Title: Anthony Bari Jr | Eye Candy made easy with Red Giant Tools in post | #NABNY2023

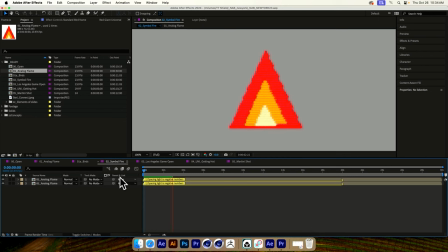(4:02)
Well, they kind of have this, basically you take a bunch of symbols, you can control how many symbols, you can make them alphanumeric, you can make them, you know, hashtags, you can control the amount of different symbols that pop up. So let me just show you this. And then I'll add I'll show you.
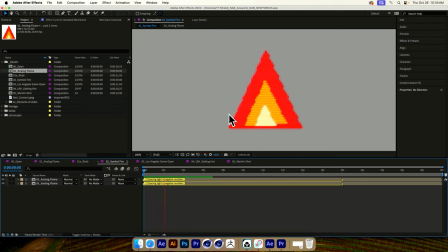(4:22)
There's a couple of different effects applied to this as well. So this is the symbol mapper along with, and I'll hit E to show you the effects that I have applied to this. So symbol mapper, unmult. This is a popular little effect that's been around for a really long time.
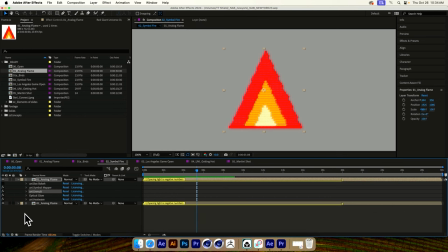(4:37)
It's more of a utility, because basically it will drop all the light and dark values and give you transparency like an instant alpha channel. And I use that because this kind of lives on a grid, and I'll show you that here in a bit.
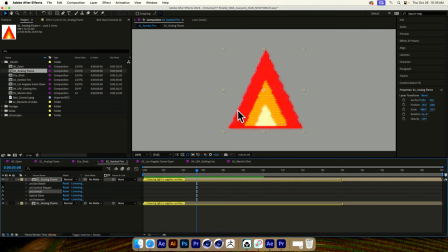(4:55)
So you want to drop off that grid so it masks it and it looks all nice and clean like this. And then the optical glow, it really kind of sells that effect. It seems subtle, but when you push all these pixels and you want them to pop on the screen, a little bit of glow just kind of sells the idea that much more.
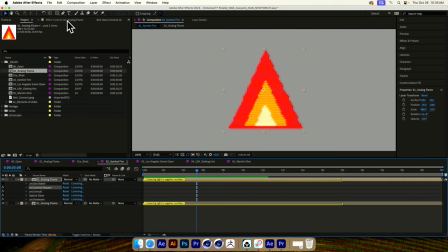(5:14)
So let's go ahead and I'll just show you here in the symbol mapper what the symbol mapper can do. So when you apply symbol mapper, by default, it's going to give you this grid, and I'm just going to mess this up on purpose real quick. So you can see, we'll go right here to grid settings.
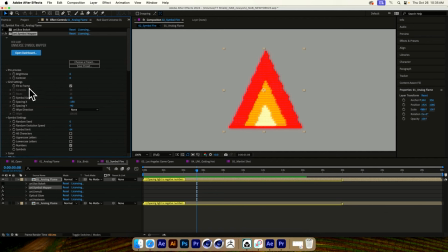(5:32)
All right, so all of these symbols will live on a grid, and on the grid, we have X and Y, and then we have the symbol size. All right, so if I drag that up, now you can see how crazy that looks. All right, boom, undo that, and then let's push this.
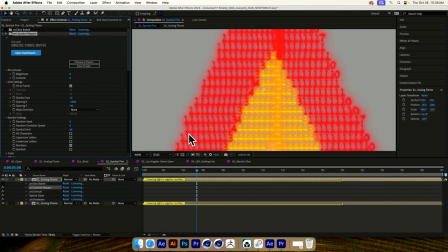(5:49)
All right, so now it's really tight and things are overlapping. That's not what we want. All right, so you got to dial it in so you have the right pixel density. So as I put all of these numbers in the positive, you're going to see, now you can see a little bit of daylight behind your graphic, and that's not exactly selling the effect.
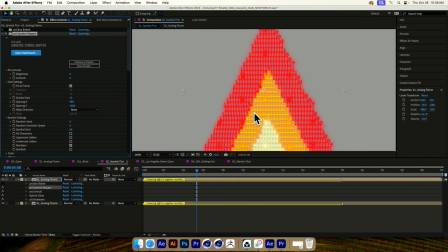(6:08)
So if you want to show something and you want to showcase that it's a set of numbers making up a shape or animating, you really don't want to show daylight behind it. So the idea is, right, to go back to the negative numbers here. And now you can see there's minimal daylight back there, and then it looks more like a fire, or it looks more like an
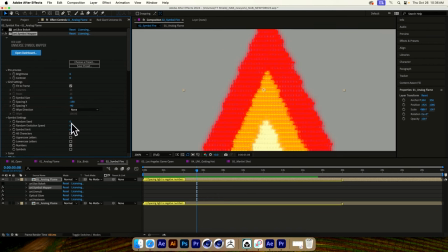(6:29)
LED flame. So besides that, go down here, and you're going to see here's an option for a symbol limit, and you could choose. So I have 64 characters, right, and I'm choosing numbers only,
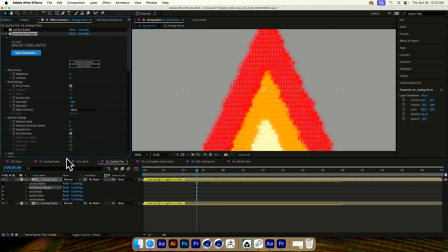(6:43)
or you can kind of change it all up and do all characters. Now you're going to have the thing about that, it kind of gets a little wonky when you do that.
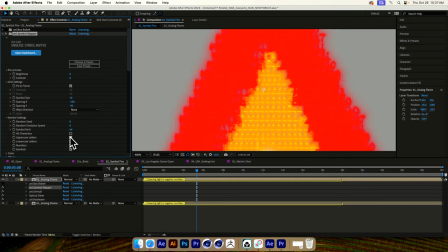(6:51)
So the trick is make things look a little bit uniform, and then they sell the effect a little bit better. So you can do all numbers or numbers and symbols, or, you know, kind of go to town with this and just kind of pick what is, you know, what's your forte, what do you want to do?
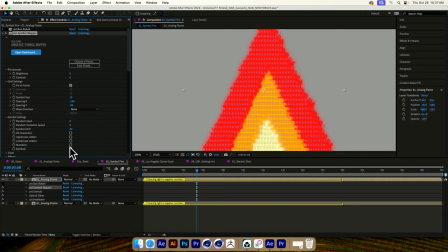(7:09)
So the idea is make things a little bit uniform. You can adjust how random it is. So if you're tired of seeing just one and zero, you can add it to where, like, you'll get nines and eights and sixes, or you can get hashtags or whatever you want.
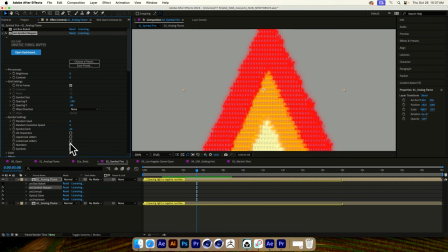(7:24)
So the symbol setting right here is pretty important as far as selling the effect. You want to make sure that you limit these symbols, and then you want to keep them kind of uniform. And I believe personally that sells the effect instead of having a bunch of random characters just spilling out.
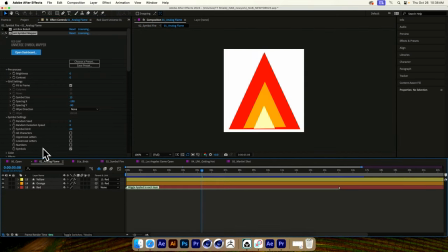(7:41)
So it gets more fun. Let me just show you this. I have some hidden layers here, and let me open these up.
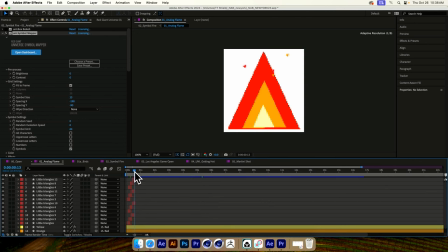(7:49)
And these are just basically going to be little triangles that are just kind of sparking, right? Let's say you're at a campfire and it just kind of, right, starts to pop. So let's go back here, and you'll see
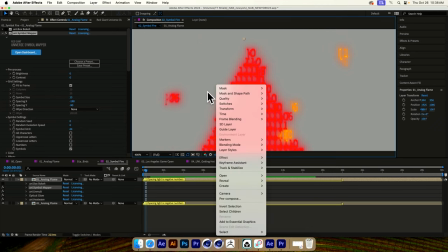(8:03)
all those little triangles turn into these, like, awesome little characters that just kind of fall off there.